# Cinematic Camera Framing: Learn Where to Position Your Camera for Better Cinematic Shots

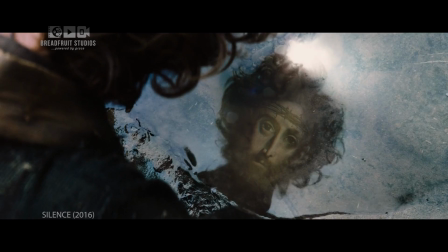1s
Camera framing is more than just capturing a scene. It's about storytelling.
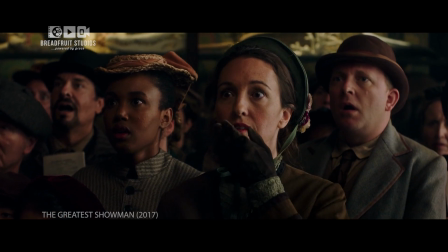6s
By framing your shots thoughtfully, you can guide the viewer's gaze, set the mood, and enhance the overall impact of your visuals.
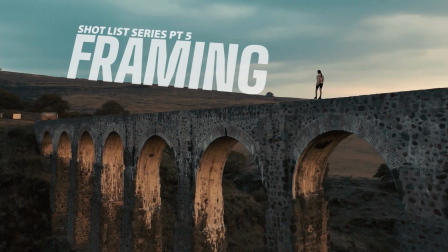14s
Shot List Series, Part 5, Framing.
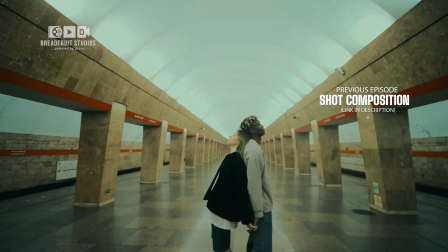18s
In our previous episode of the Shot List series, we discussed the art of shot composition,
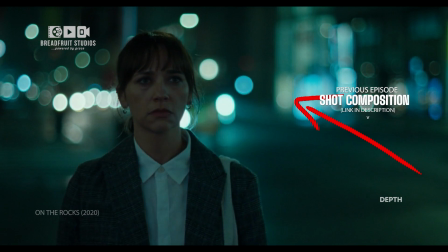23s
and we shared 7 important compositions that can make your films more visually compelling when done right.
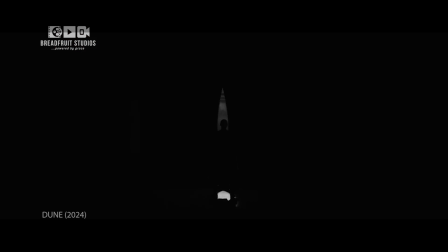30s
In this episode, we're pressing into the art of camera framing, studying how it can transform ordinary shots into cinematic masterpieces.
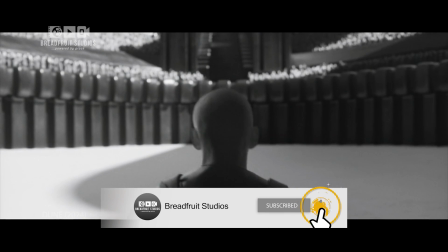38s
Ensure to subscribe to Breadfruit Studios and hit the notification bell to stay updated on our future episodes.
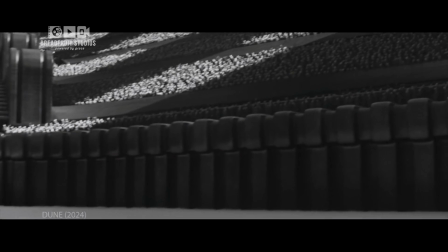45s
Having done that, let's frame things up.
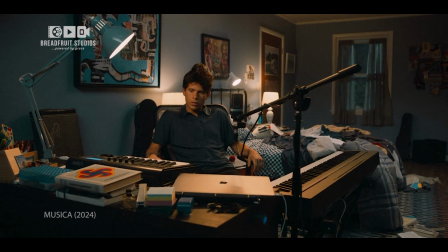49s
The first framing technique on our list is the single shot, often called a single,
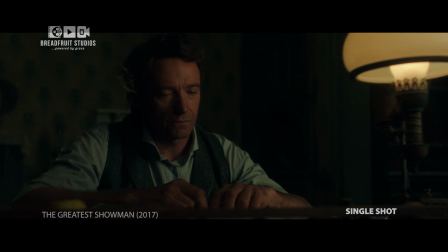55s
is a type of camera framing where one subject is prominently featured. But this technique does more than just capture a person on film.
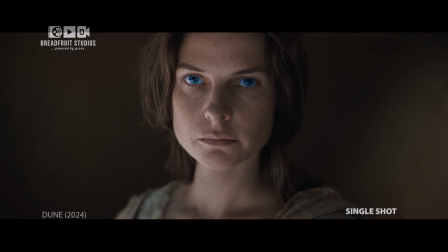63s
It focuses the viewer's attention and creates a strong connection.
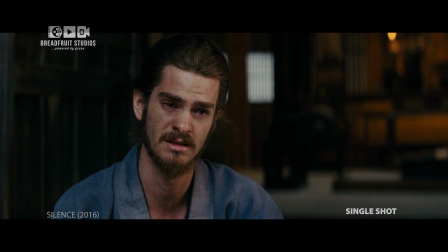67s
So, it emphasizes the subject's actions, emotions, or dialogue without distractions.
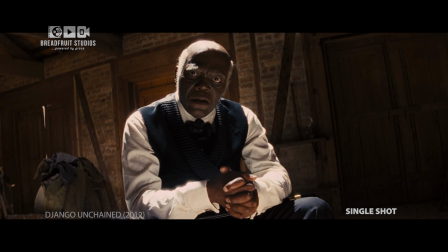73s All day, every day, you will be swinging a sledgehammer, turning big rocks into little rocks.
But there are 2 ways to frame a single shot.
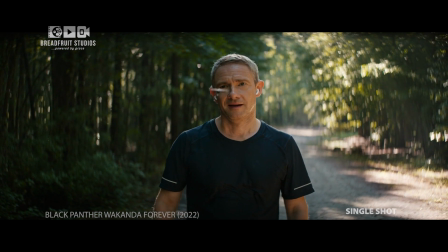86s
A clean single, where no part of any other character is visible, and a dirty single, which includes a limited presence of another character.
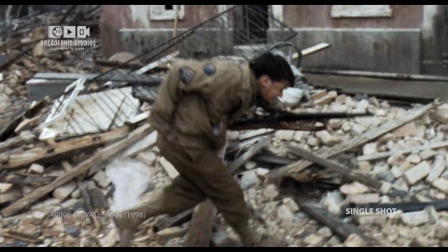97s
Like all framing options, single shots can be combined with any shot size, whether close-ups, medium shots, and full shots.
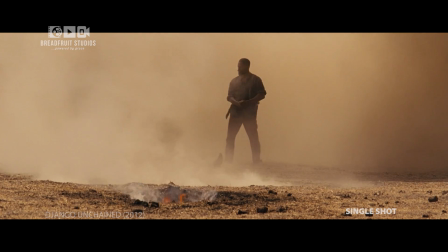106s
But each type serves a unique purpose.
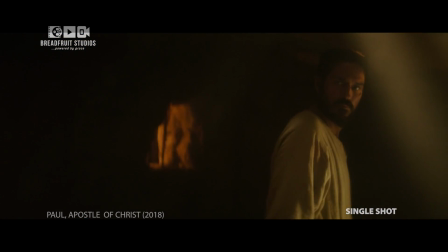109s
So, close-ups highlight intense emotions, medium shots balance detail and context, and full shots provide a broader view of the subject.
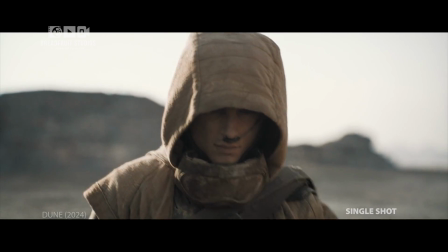118s
If you want to learn how you can combine the single with any shot size, check out our episode on camera shot sizes to learn more.
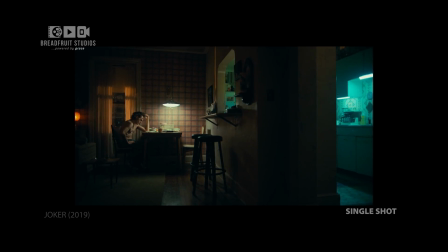125s
Composition in single shots is crucial, but simply placing a subject in the center can be uninteresting.
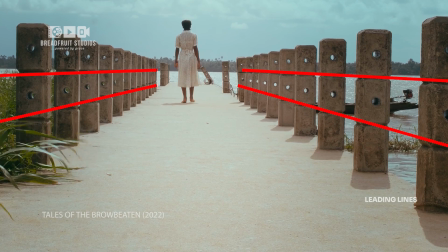131s
So, using techniques like the rule of thirds, leading lines, and depth of field creates more dynamic and engaging compositions.
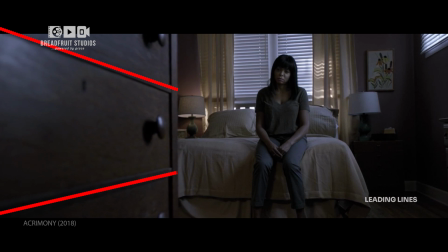141s
Check out our episode on shot composition to learn more. But when 2 characters are visible in frame, it is called 2 shots.
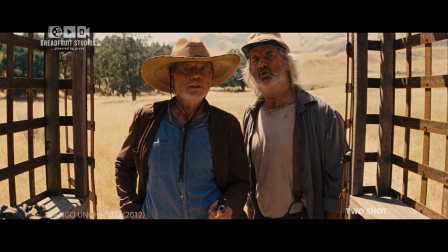150s
2 shots show 2 characters visible in the frame, establishing a visual relationship between them.
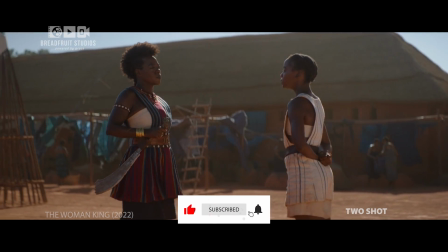156s
But when more characters are involved, the terminology changes to 3-shot,
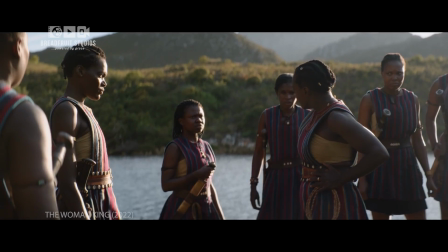161s
4-shot, and so on, with large groups typically called crowd shots.
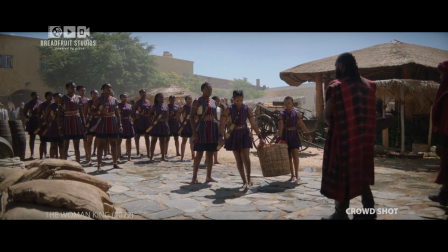166s
So, the framing must effectively create a relationship between the characters, using various shot sizes such as medium shots,
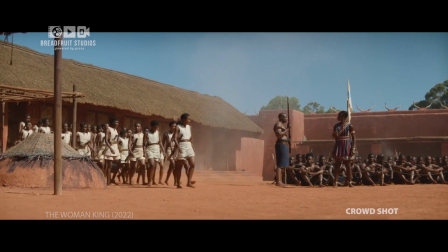174s
close-ups, or wide shots, depending on the desired effect and context within the scene.
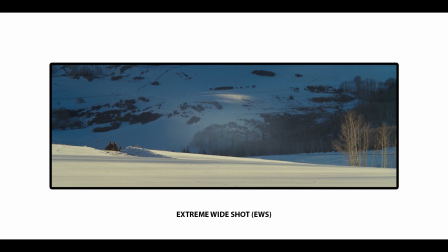179s
For more details, check out our episode on shot sizes.
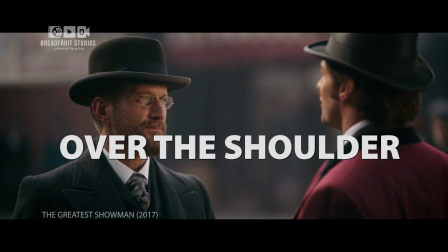184s
However, to cover a conversation effectively, the over-the-shoulder shot is the most common and effective technique.
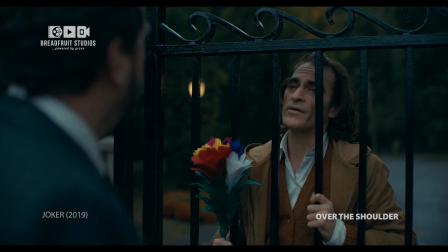191s
So, using over-the-shoulder shots can enhance the interaction between characters, providing a clear view of the dialogue and emotions exchanged.
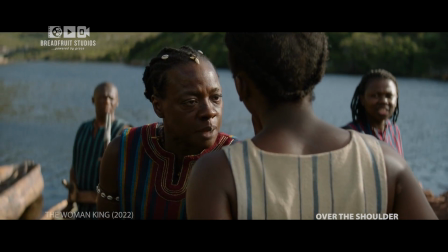200s It is you who face capture by disobeying my orders.
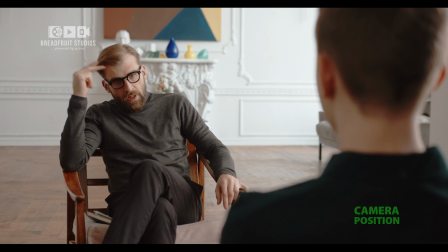204s
To frame an over-the-shoulder shot, the camera is positioned behind one character, focusing on another character or action in front of them.
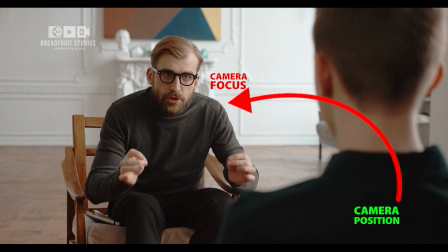214s
This perspective typically shows the back of the first character's head and shoulder, creating a sense of intimacy and connection between the characters and the audience.
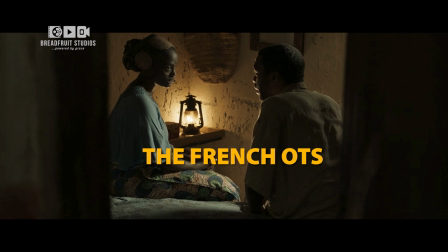223s
Now there's another type of over-the-shoulder shot called the French over-the-shoulder shot, otherwise known as the French OTS.
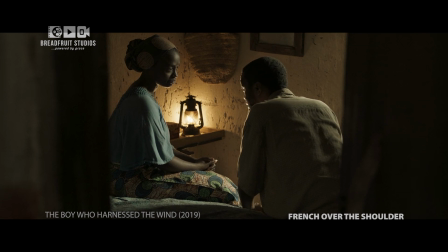230s
A French over-the-shoulder shot involves 2 characters facing the same direction, with the camera capturing the scene from behind them.
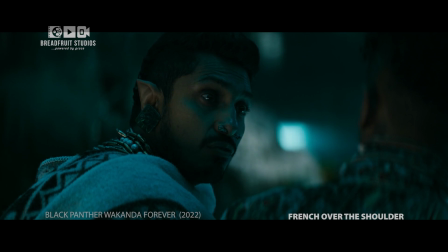238s
It creates a more conspiratorial feel, giving viewers the sense of eavesdropping on a private conversation.
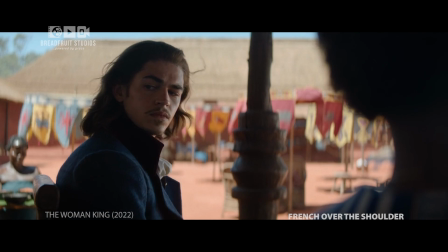245s
This shot works well for bench scenes with nice vistas and is easier to shoot in a car.